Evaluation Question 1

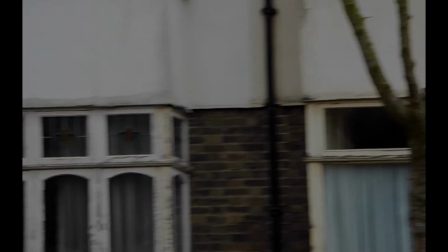(3:23)
We have filmed our trailer in a house in a domestic setting which is
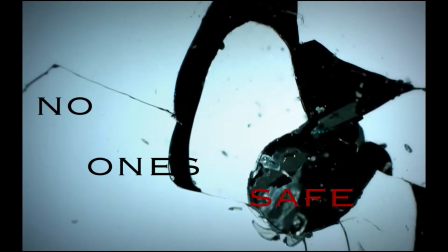(3:27)
a very common convention of horror because at home you're meant to feel safe and if someone
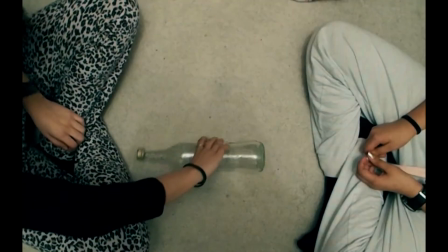(3:32)
intrudes your safe space then you know it's very
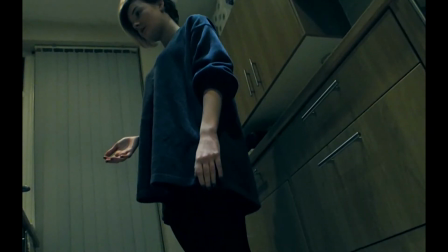(3:37)
dangerous and kind of gives it gives a scare element and it relates to the
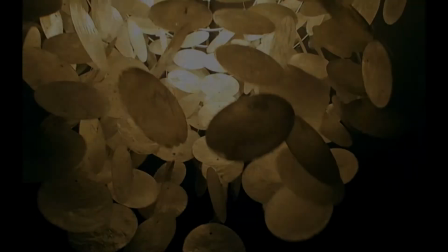(3:41)
audience so we also filmed scenes at night because the dark kind
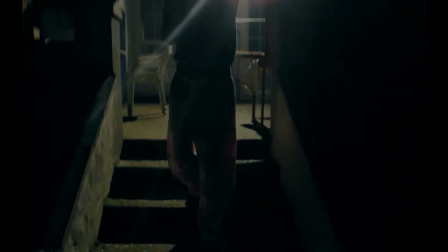(3:47)
of plays on the theory of the unknown and the
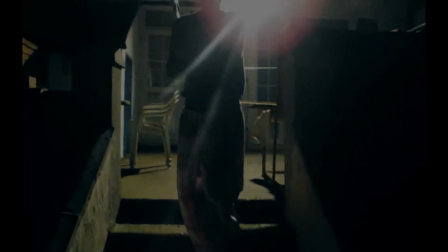(3:51)
fact that people don't can't really see in the dark and therefore they're scared because of
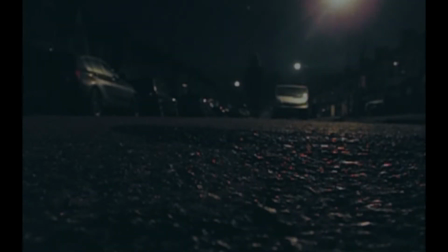(3:56)
that so we filmed at night we've got some scenes at night something through the day and
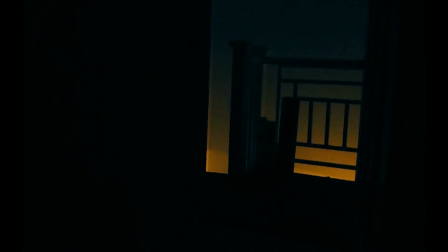(4:00)
we've also used lighting to create a shadowy effect we have in our trailer someone walking across the landing in a dark against the dark like a light background so you can only see a shadow and we're doing this to create a shadow effect as if the villain is there but you don't you
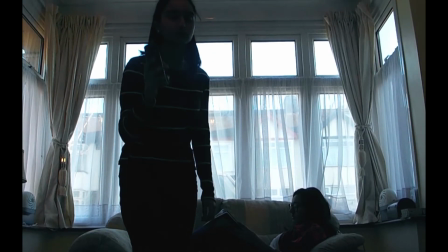(4:16)
don't see the face because you don't know who it is um so then we're going to move on to camera work and editing we
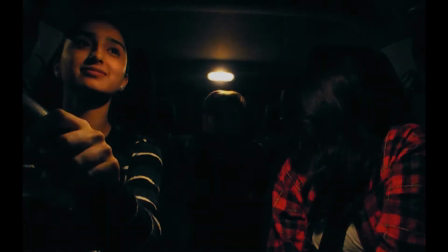(4:24)
um have used a lot of cross-cutting so a lot of one shot two shot for like a couple seconds and then quickly change and we use this to
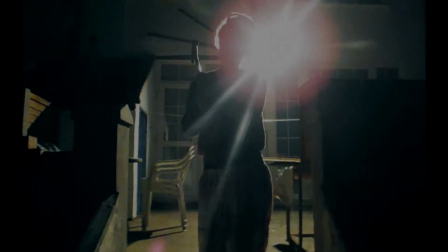(4:33)
create suspense especially towards the end in the action scene because we wanted to create a climax to when there's silence and then the jump scare.
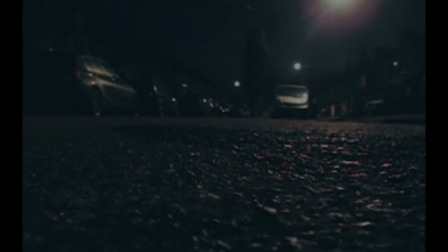(4:43)
We've also got faster cutting so it'll be very short
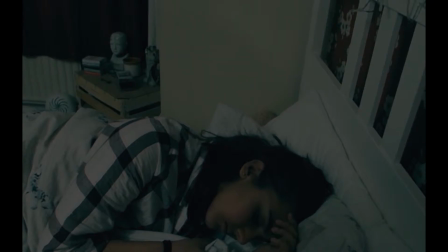(4:49)
shots moving on to again the ending the action scene.
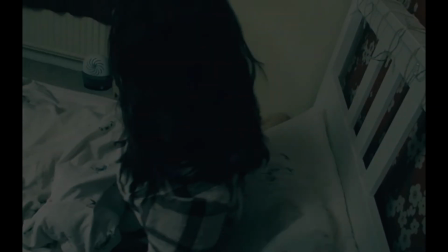(4:55)
We have one or two point of view shots um where the
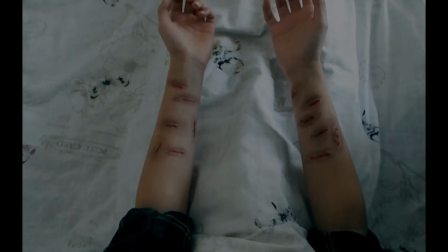(5:00)
arms are cut we really thought we wanted to put the audience into that
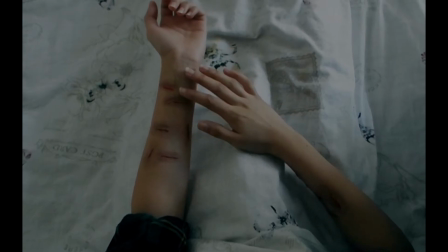(5:05)
character's shoes and to feel like if you woke up with sudden scratches on your arms how would you feel we
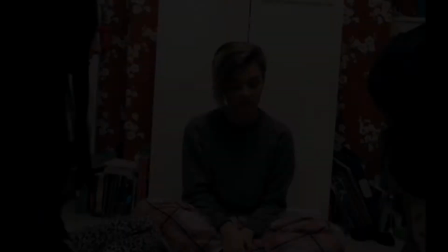(5:10)
have in our trailer we haven't really got
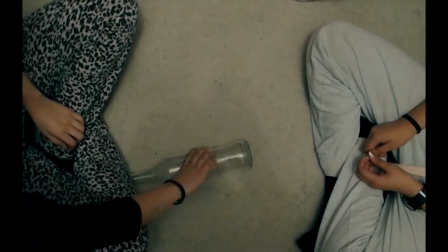(5:14)
party and drug focused teenagers i mean they do have a sleepover in the trailer but they're not like there with alcohol i think it's just like planes it's
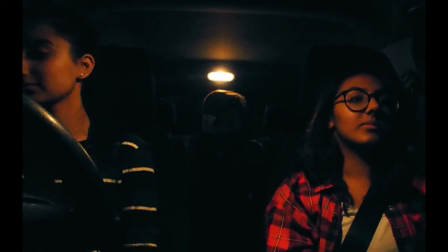(5:22)
like a sleepover a girly sleepover um they are innocent girls so we've played and we've used that um the vic well you don't really know
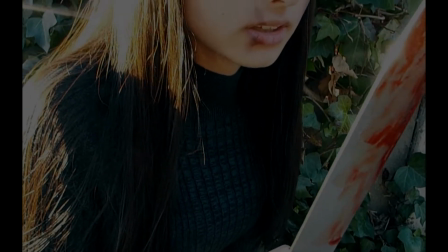(5:30)
as it's a trailer you don't really know if the victim becomes a hero so that would be an unknown for the audience they wouldn't know if the victim becomes a hero unless they actually went to watch the real
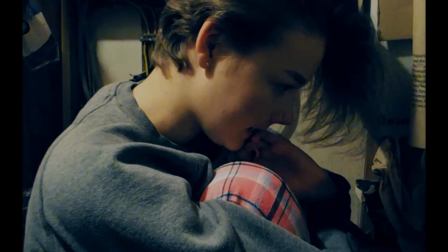(5:39)
movie um we've used monsters we've used um it's a kind of like a there's
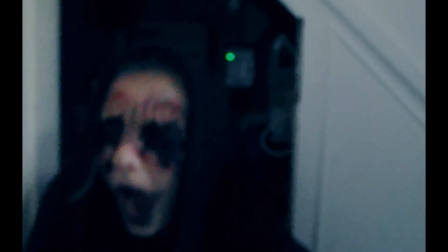(5:48)
kind of two monsters there's sydney who plays the actual person doing the killing and the supernatural stuff and then there's the false villain, which is the spirit, which the girls think is causing all the weirdness and things happening around the house,
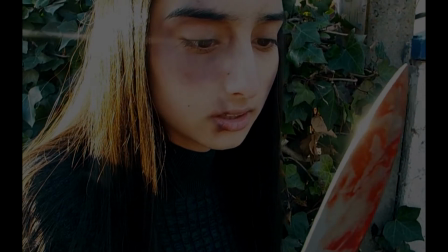(6:05)
but it's actually silly. Final girl, our final girl is Anne Moll, so we've used that theory as well.
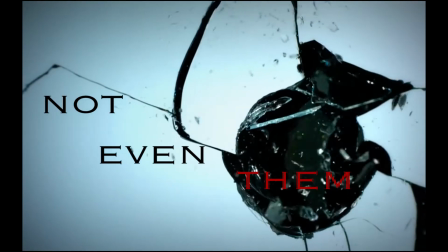(6:13)
We haven't used any adults in our trailer. Music and sound, we've used crashes, so when the glass breaks,
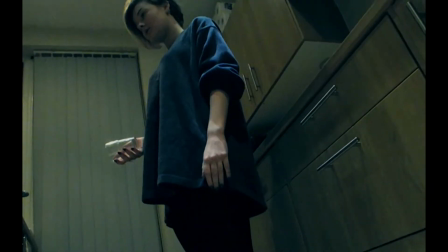(6:21)
we used a sound effect on that to make it sound like it was breaking on the go loudly we
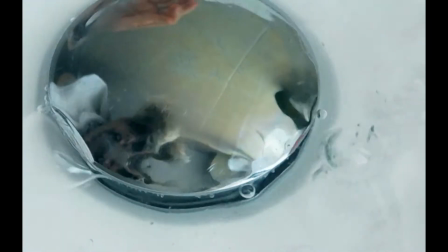(6:27)
have got a lot of screaming in our polar um either shouting names or actually screaming